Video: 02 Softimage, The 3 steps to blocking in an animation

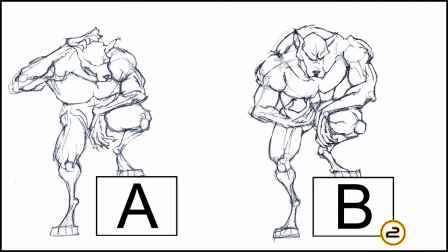[4:08]
I chose B here because A, sometimes it gets cliche. So we do want to always find ways to be original, get more creative, and not do something that we see often in animation.
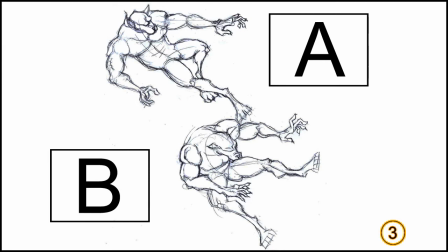[4:23]
All right, so that brings us to our next image. This is where the wolf is finally struck. So A, I kind of like that because it was very dynamic. B, I really enjoyed this one because of the exaggerated arch in the back, and I think it really sells the force that the creature's getting struck with.
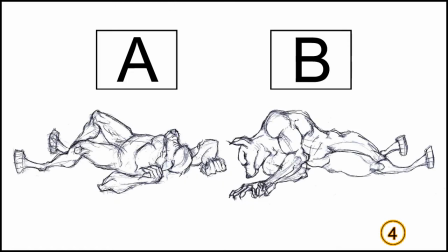[4:42]
And that brings us to our last thumbnail, which is the wolf lying down after being struck. A, again, feels a little bit cliche, but B, I really enjoyed it because of the poetic nature of this thumbnail. this tough creature here now lying in a very tranquil way.
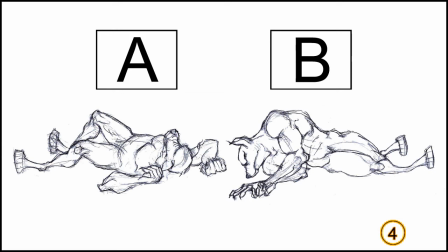[5:03]
So these are the deciding factors behind each of the poses that we'll work on in this course. There are more poses. We don't necessarily have to thumbnail the entire sequence, just the ones that we really need to set in our minds as the key points that need to be brought out.
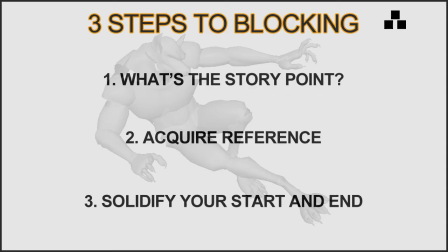[5:24]
All right, so then that brings us to our last step, which is to solidify our start and end pose. This is very important when we're working with a shot camera. We need to make sure that our character will always remain framed properly.
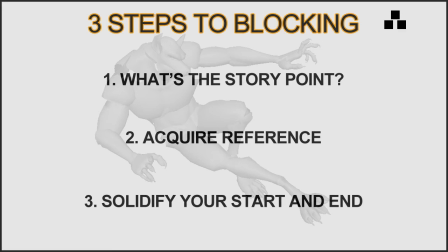[5:39]
So if we figure out our start and end, this will help us make sure that all poses we add in between will always stay set to the camera framing that has been decided. There's nothing worse than blocking in your animation only to realize that the
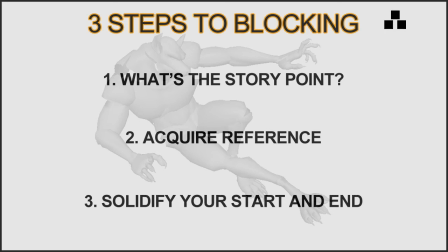[5:58]
character may need to be pulled back a bit just so that it can stay in frame. So if we figure out our start and end, again, we can pose everything that happens in the center more confidently,
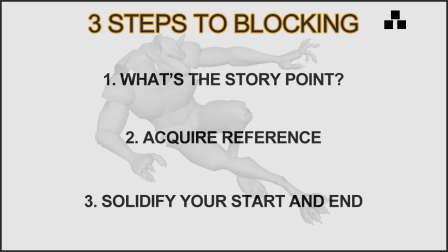[6:12]
knowing that everything will be framed correctly. All right, so let's go ahead and keep all of these ideas in mind. And in the next lesson, we will start to set up our scene so we can get right in and start to animate.